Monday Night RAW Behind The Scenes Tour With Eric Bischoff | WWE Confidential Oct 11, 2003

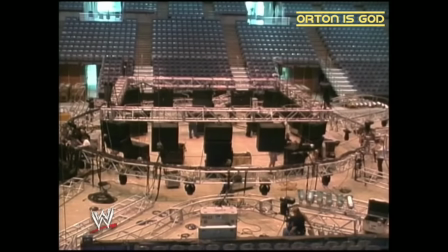[8:25]
Looking at that grid, it looks like a giant aluminum spider. What does that thing weigh?
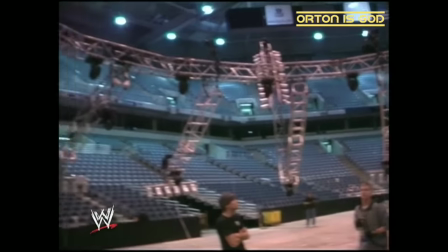[8:31]
It weighs about 20,000 pounds. How long does it take to put that up?
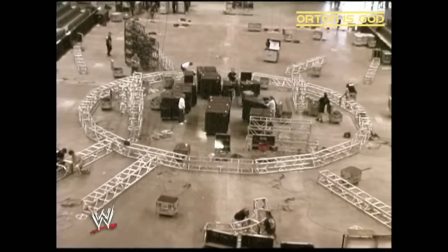[8:36]
It's about five hours from start to finish. Once we first start the first truck until it flies to where you see it now, it's about five hours of work.
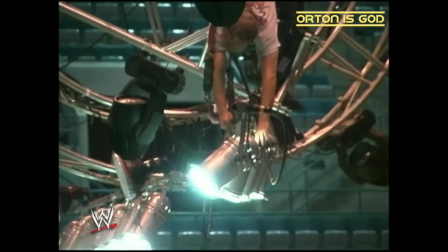[8:43]
How many total lights do we have in the arena? We have about 400 lights. We have 72 lights to light the ring, and as the wrestlers enter, we use eight spotlights. I've always said that one of the things that makes sports entertainment so different than anything else is the audience.
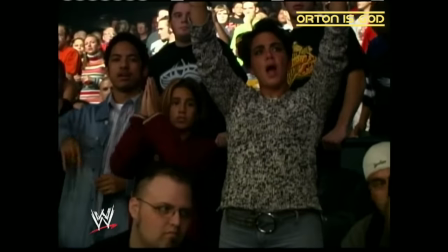[8:58]
I mean, the emotion in the audience, the way they participate, the reactions to what is going on inside of the ring.
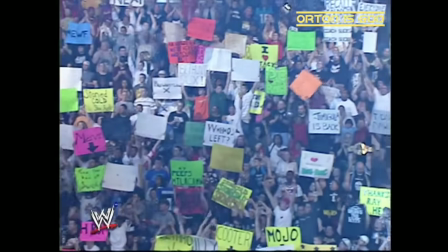[9:04]
You can't see that reaction at home unless, of course, the audience is lit. How much lighting do you have that is dedicated just to audience?
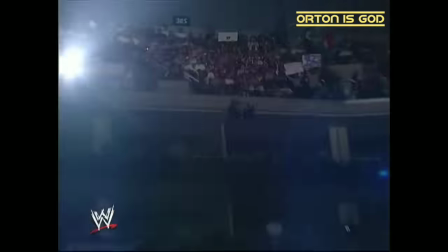[9:11]
We have about 216 lights that are dedicated to the audience. Every section of every arena is lit.
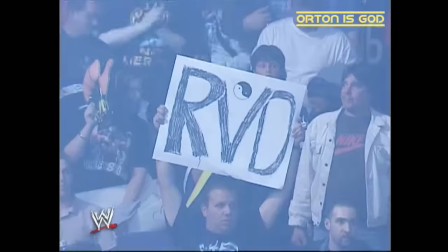[9:17]
So as many people as we can put in here, we want to be able to see all of them and all of their signs and if they're cheering or booing for our talent.
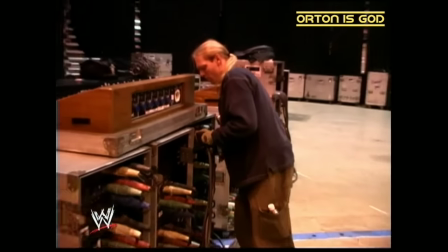[9:24]
How much power does it take to generate all the lights that we see up there? 6,000 watts of power, so it'll power a small city.
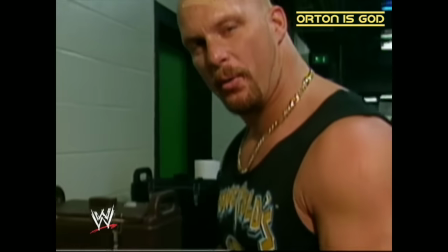[9:34] Oh, God! I'm just getting to drink a water, Jack. Oh, God.
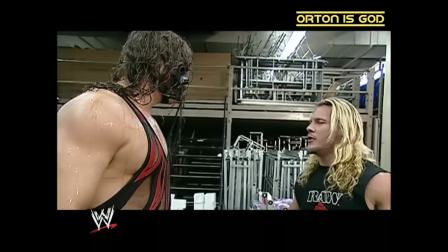[9:39] Sorry, champ. I hope that coffee didn't burn you. It's milk! It's milk!
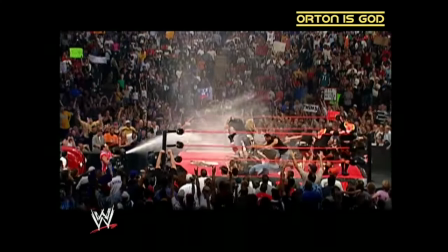[9:45] Milcomania is running wild!
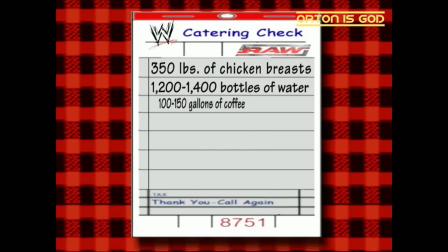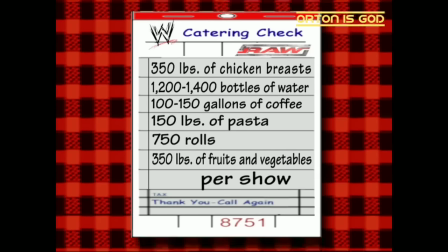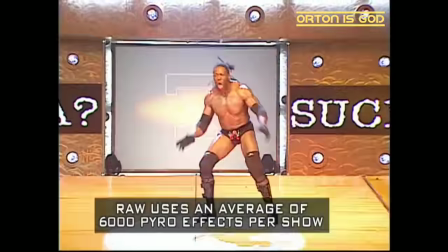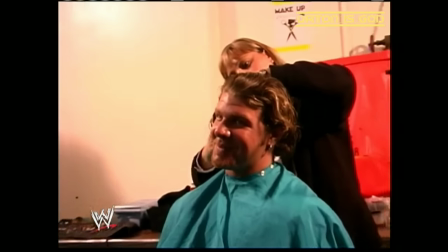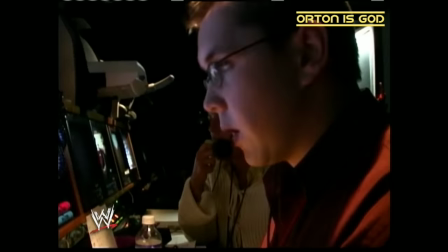[10:23]
Well, there you have it. A $10 or $11 million production truck. 120 production people.
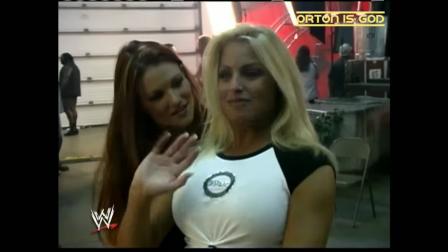[10:29]
75 WWE superstars and of course yours truly
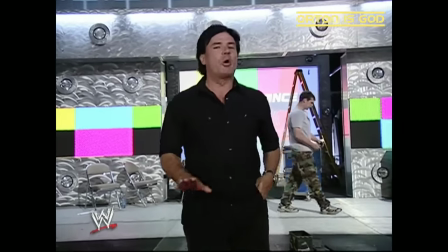[10:35]
all of it to bring you the most exciting form of entertainment you're gonna find anywhere in
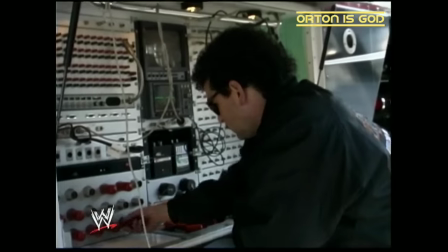[10:40]
the world and now when you watch the show hopefully you'll appreciate exactly what goes
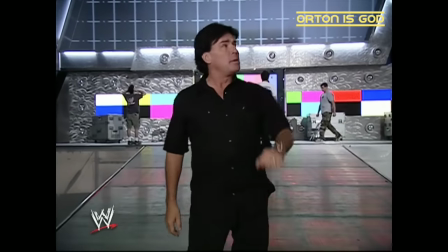[10:45]
into it now it's almost showtime in a couple hours the Titan Tron is gonna
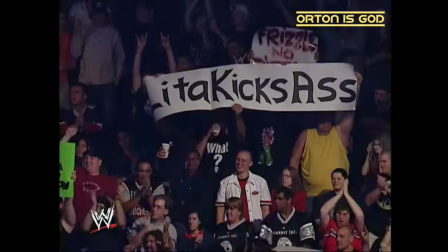[10:50]
be filled with action every one of these seats are gonna be filled with people they'll be screaming cheering booing pyro will be going off hope you enjoy it I know we
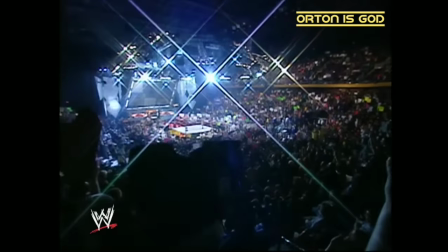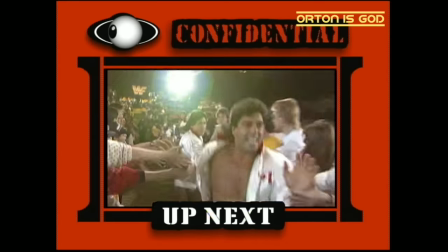[11:05]
Up next, Strikeforce does battle with rivals the Brain Busters in this week's classic matchup.